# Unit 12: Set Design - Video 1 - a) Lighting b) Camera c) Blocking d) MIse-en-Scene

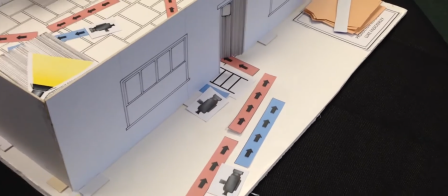The lighting for my set begins outside of the hut, and I have a very big bright light to replicate moonlight.
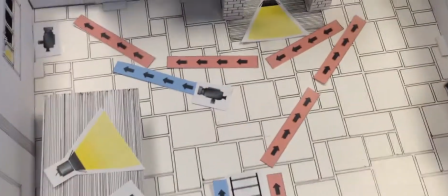So when Roy is kind of trying to break in, we can see that. Moving into the house, you just have two lights inside the house.
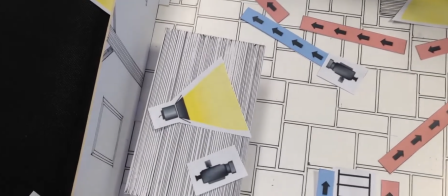One is on the table, which is going to be the lantern, which Roy will eventually pick up, and one's going to be outside,
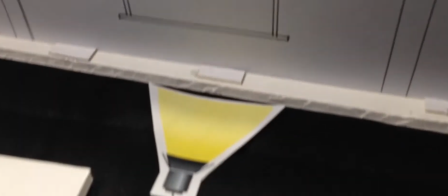the moonlight shining through the windows and hopefully giving it rays of light.
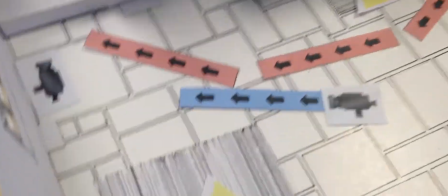Also, the fireplace is a source of light as well, just to make the colours a little bit warmer.
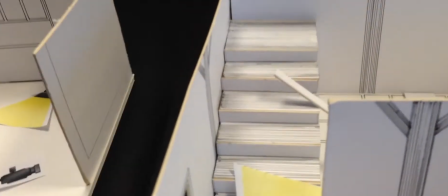As we move to the staircase, Roy brings the lantern, and as you can see, it lights up the staircase as we go up the staircase.
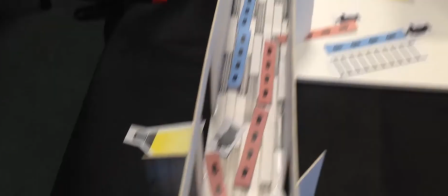And moving to the upstairs, as we come upstairs, the moonlight from the outside is still shining through into the corridor,
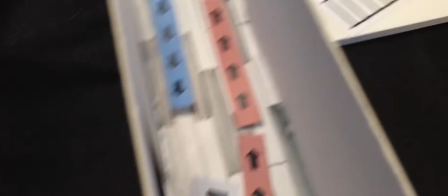and the lantern Roy brings lights the corridor up slightly, but just around his immediate body,
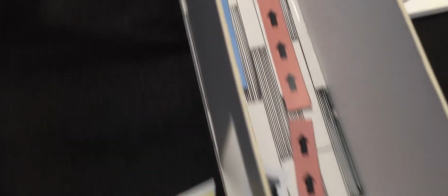and not too much to leave it in the dark. There's also light coming through the outside of the window,
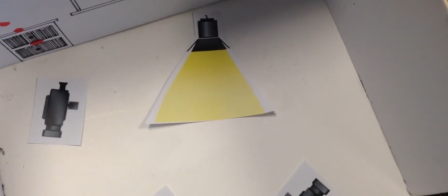lighting up the room where the shooting happens.
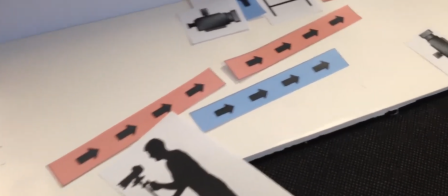Moving on to camera angles and movement, the shot begins with a steady cam following Roy up the gravel path to his house
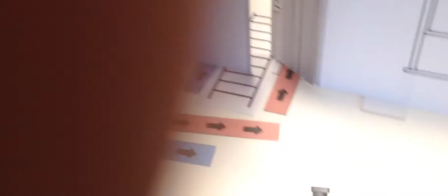by his feet, and then it goes to a stationary locked camera
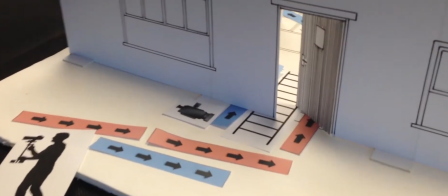which looks at Roy banging on the shutters, and also it pans up to look up at the building of the screens, and it pans down again.
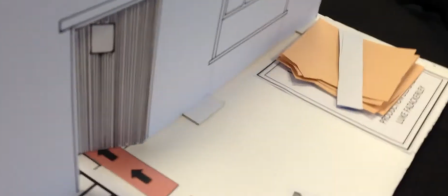It then cuts to a tracking shot of the camera on a track.
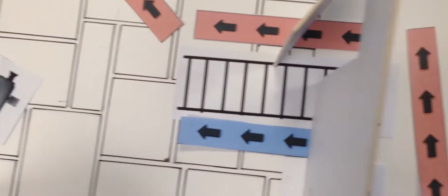As Roy smashes through the door, the camera goes straight through with him to signify going into the room.
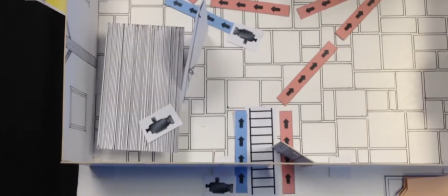And once we're in the room, the camera stays stationary in the corner on top of the table. Doesn't move at all, it's locked off.
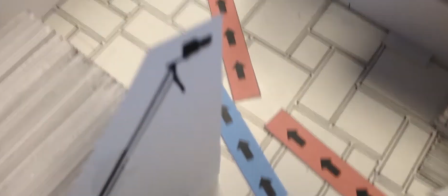It sees Roy running to the door and back again. And it then cuts to a POV shot where the camera moves towards the stairs,
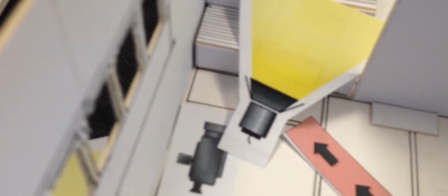and we see Roy's body moving up the stairs in little jolts as we hear the creaks of the stairs.
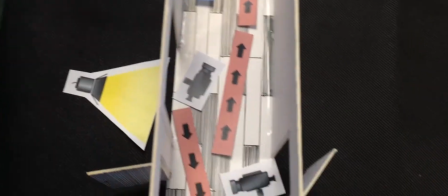Moving on upstairs, as we get up the stairs, we see Roy's point of view, and then we also see
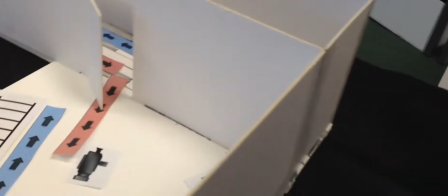Roy looking into the cupboard, and we see the local's point of view. The camera here is going in and out of the door to show the local looking in and out of the door, and that camera's still.
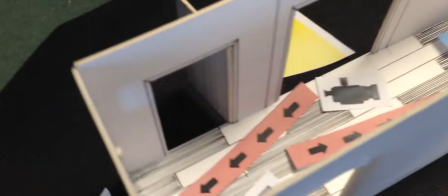We see another stationary camera, which is a low angle looking up at the cupboard,
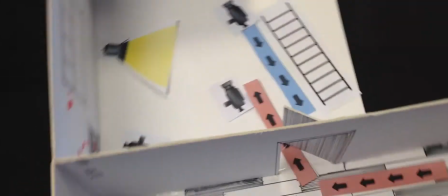and we also get a tracking shot of when Roy starts to explain he's unarmed.
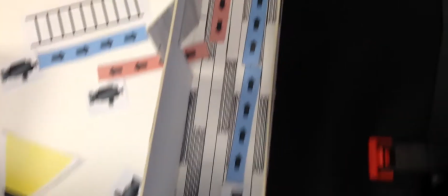The camera moves across in a really fast movement to his face.
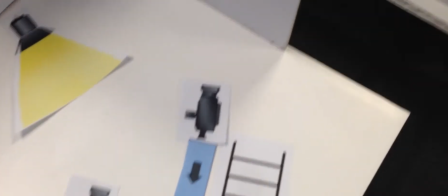We then also see a kind of track away from his family as they're kind of whimpering to show the despair,
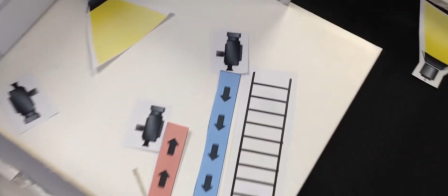and also to finish the scene off, we've got a camera that looks left and then looks right to give Roy's point of view.
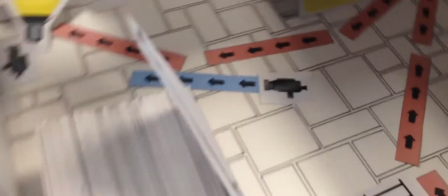Downstairs there's a crane shot, so when the gunshot goes off, it cuts away to this shot,
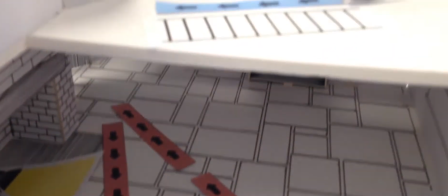and the camera pans up from downstairs, which is a very lonely place, and it pans up into the room,
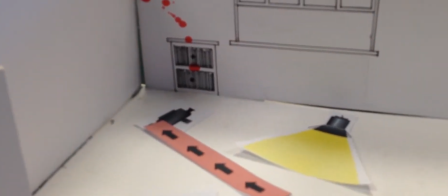so we can actually see the room and what's going on in the room, so going through the floor.
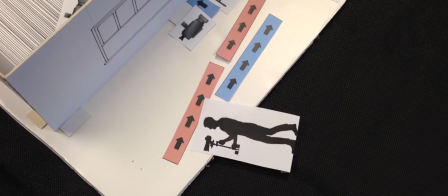The blocking for my actors is going to be mainly Roy as he approaches,
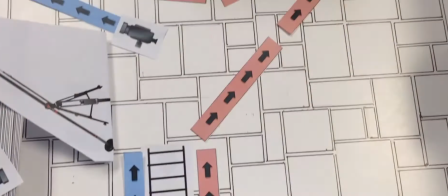and I want him to approach just outside the door to allow enough space, so when he bashes through the door,
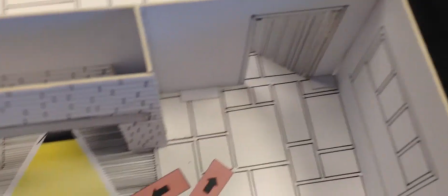he's got the whole scene. Once he hears the scream, he runs to the kitchen to look in there, nothing in there, and then runs as fast as he can up to the stairs.
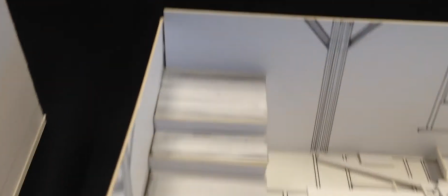So he only really uses a short V shape in the downstairs, and he uses the stairs as he goes up.
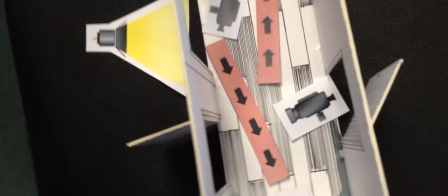Once he does reach the upstairs, initially he looks into the cupboard, so he slightly moves to the right to be in shot for that camera,
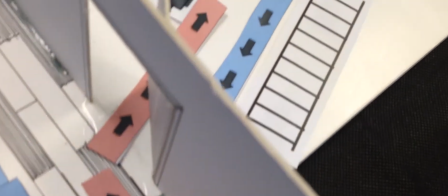and then he slowly creeps up to the door in which his family are being held hostage.
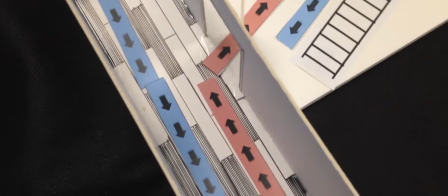He moves in the door after a short while,
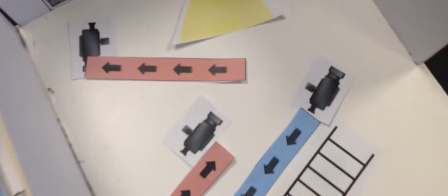and also we can see the camera tracking as the local moves to the left,
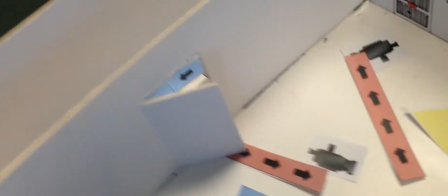and also we can see the movement of the camera following his family and Roy.
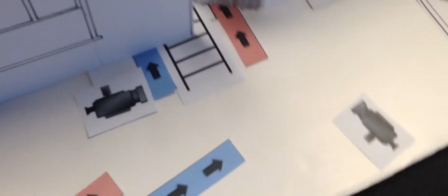The camera moves with the character on the Steadicam at the bottom, and the camera moves with Roy through the door,
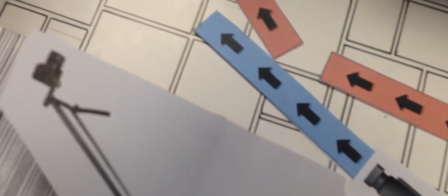and then it also moves. We've blocked out the section for the point of view.
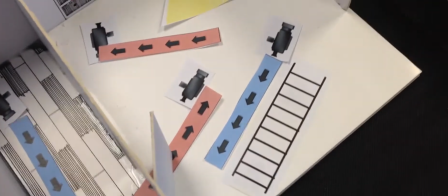We've blocked out the section for the track to go upstairs, in terms of the camera pulling away from the family.
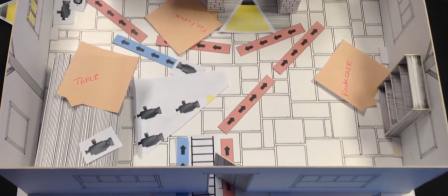The props used within the set, we've got a bookcase
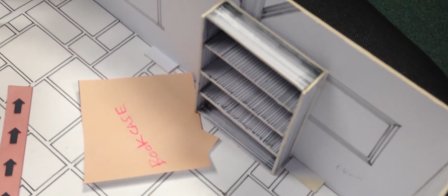inside of the front room, which is some furniture that was acquired and shows the kind of tatty old looking look of the cottage.
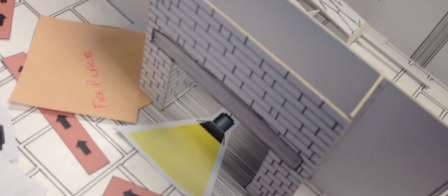We've got the fireplace, which is a main feature because it provides a lot of light, a lot of warm light in the scene.
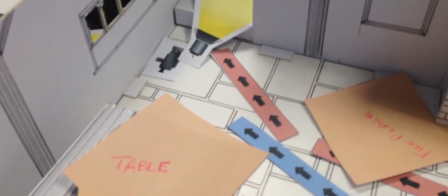The table as well, it kind of gives a family environment that the family sit around this table,
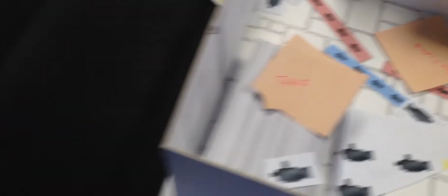and it's a family home. And moving upstairs, in regards to prop, we have the bedside table,
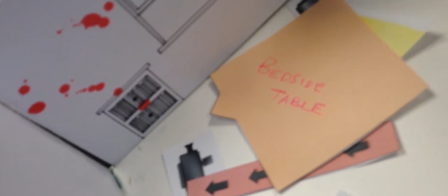which is where we see the villain sprawled across with his brains blown out.
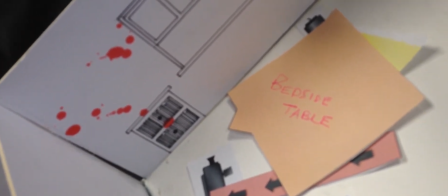So all those 4 props there are really important to the scene, and as you can see,
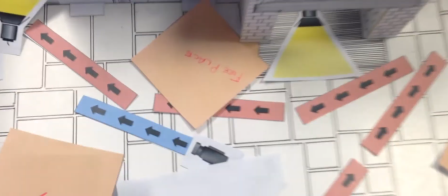the decoration of the place gives an old feel with a slate floor, the brickwork, and even in the kitchen we see a really run-down wall,
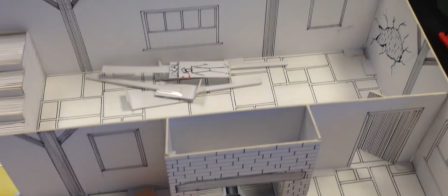which kind of suggests the family has not got enough money to repair it.